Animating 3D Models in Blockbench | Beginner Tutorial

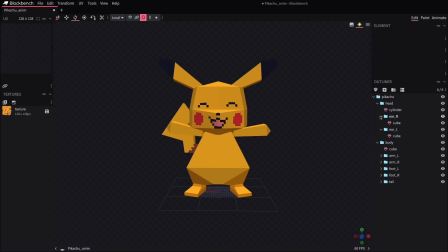The only other thing I'm gonna do is to actually move the arms into the head folder which sounds kind of weird but the reason that
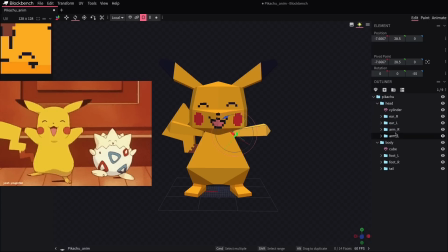I'm doing this is because I was looking at the reference animation and we can see that the arms and the head actually move together sort of like the
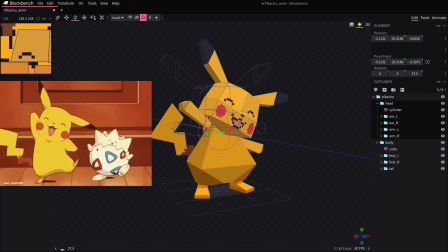same time. So they may as well operate as one unit like this and placing them into the same folder you with the head pieces is just going to be an efficient way to do that.
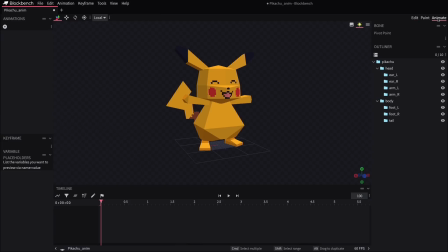Alright so we're ready to hop over to the Animate tab and create a new animation. I'm going to start with the broadest movements and work into the more nuanced ones after that. So I'll start by just giving the whole model a little hop, just just a little jump by two units on the y-axis.
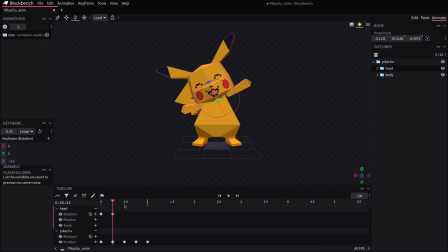Then I'll add in the head rotation and again we've got the arms nested in that folder so they'll come along for ride as well. And already this is looking pretty promising but what's really going to sell it is to do those smaller touches like the feet and the tail that really give it more life. So let me come around to one of those feet and just have them rotate back and forth in accordance with the jump.
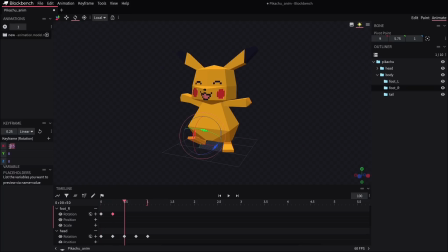When Pikachu leans to the side we'll have the foot come up toward the hand that's reaching down and then on that opposite action we'll tilt the foot back like it's sort of propelling the jump and we use this same kind of workflow to get the other pieces like the tail and the ears going on similar rhythms and I'll reveal the final dance during the CRT time
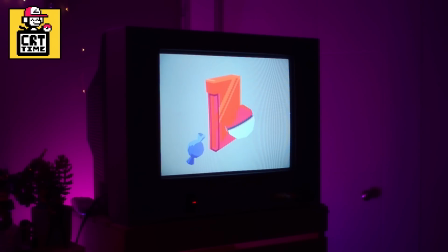right now so stay tuned for that and thank you for watching and take care and keep it square